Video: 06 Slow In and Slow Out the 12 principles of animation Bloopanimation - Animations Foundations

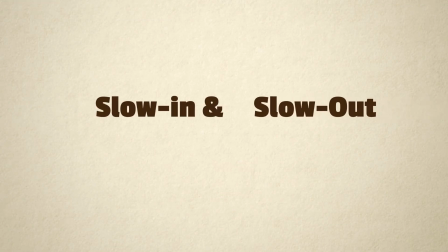Slow in and slow out is probably the most important of the fundamental principles. Fortunately, it's fairly simple.
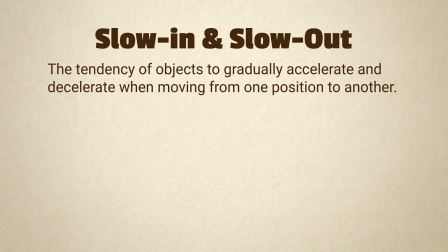Slow in and slow out refer to the tendency of objects to gradually accelerate and then decelerate when moving from one position to another. Slow in and slow out are also sometimes called ease in and ease out, or just easing.
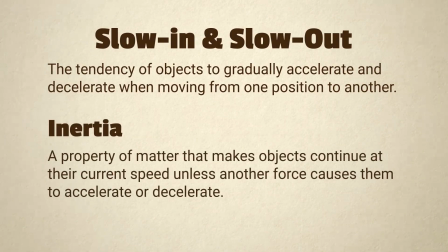Slow in and slow out reproduce the effects of inertia. Inertia is a property of matter that makes objects continue at their current speed unless another force causes them to accelerate or decelerate.
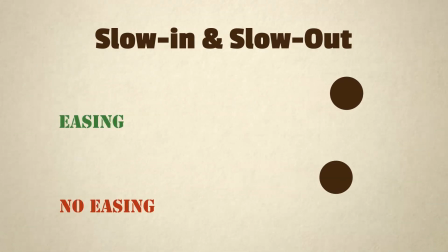If objects move from position to position at an even rate, it looks mechanical or robotic.
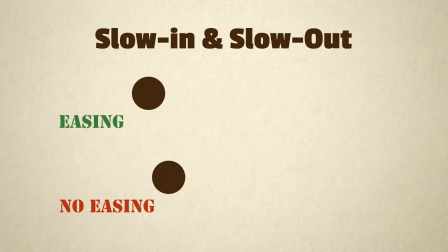So we add easing to make them look more organic and natural. In hand-drawn animation, this is accomplished through spacing.
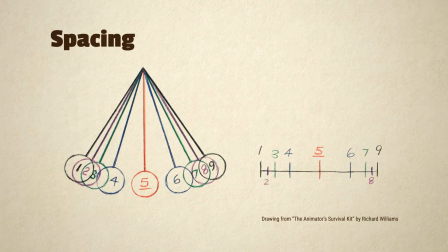Spacing refers to the amount of change between successive frames. The less the difference, the slower the movement will be. So by gradually increasing the spacing over the course of our frames, and then decreasing the spacing again, we create the illusion of acceleration and deceleration.
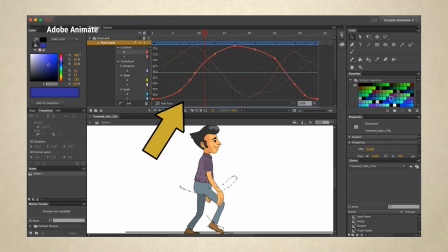In digital animation, both 2D and 3D, your easing will be controlled by an easing graph or spline curve.
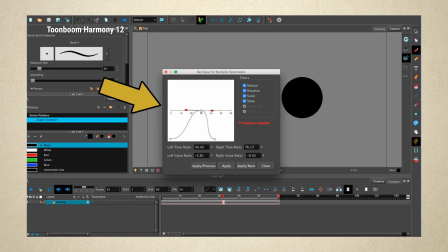These look different in different programs, but the principle is the same in all of them. Points on the graph represent keyframes or poses that you have defined manually,
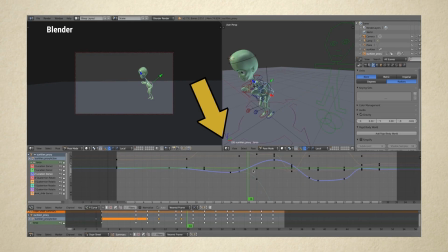and the line connecting them on the graph represents the rate of change between those keyframes.
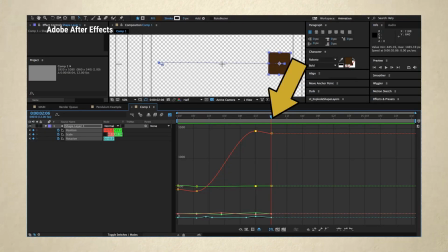The computer then automatically generates the in-between frames with spacing that matches those speed changes.
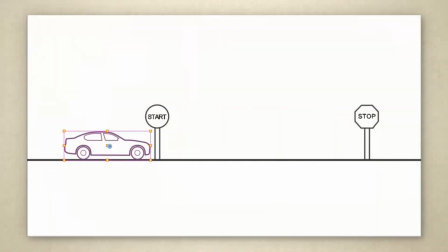Let's take a look at an example. In this example, we're moving this car across the screen. It's moving too evenly right now.
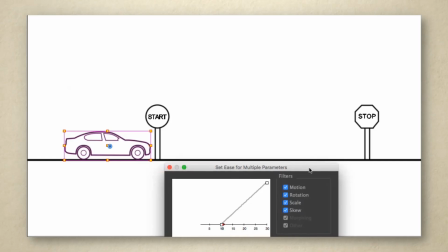So let's bring up the easing graph, and then we can use these handles on our graph points to change the shape of the graph.
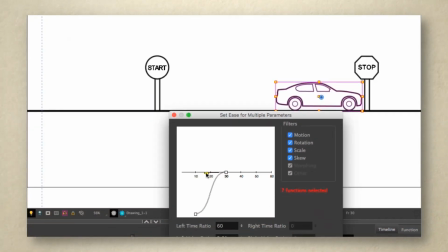The steeper the line, the faster the motion will be at that point. So let's give the graph a nice smooth S-curve like this. It starts out flat, gradually gets steeper, then evens out again. This gives us a standard slow in and slow out.
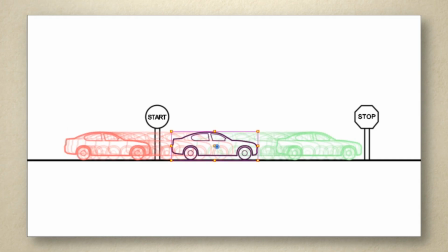If we turn on onion skinning so we can see all our frames, we can see how this translates to spacing. If you wanted the same motion in hand-drawn animation, you just need to place drawings in each of these positions.
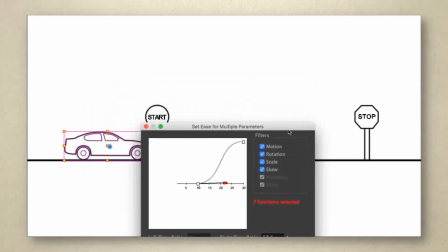We can make the effect more extreme by adjusting the graph to be even steeper.
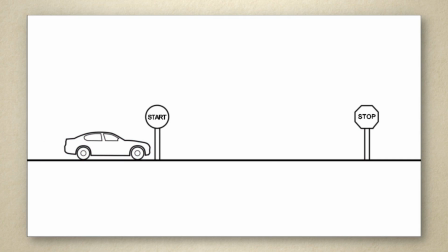This gives the motion a snappier, more cartoony style, especially if we also adjust the timing to make it speedier.
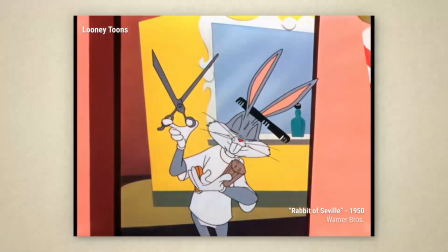Another reason to use slow in and slow out is to emphasize your key poses.
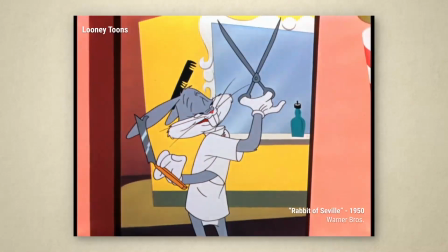Particularly in hand-drawn animation, you spend a lot of time creating cool key poses that communicate the point of the scene.
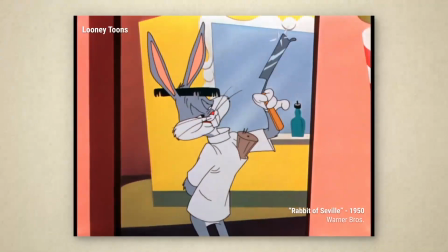Heavy slow in and slow out lets you spend more time in and around those poses and less time transitioning between them.
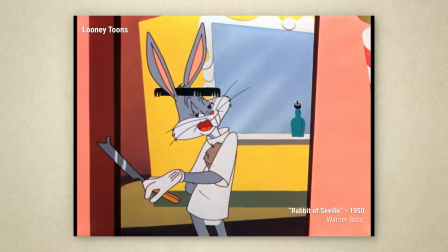This lets those key poses carry the scene.
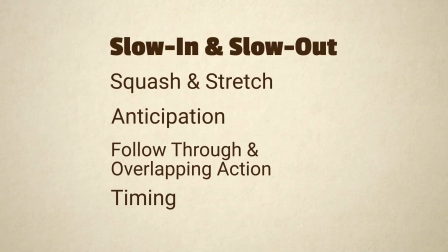Mastering slow in and slow out is vital for effectively applying many of the other principles of animation. Here are some related principles. Feel free to jump to one of these or just head to the next video. I'll see you there!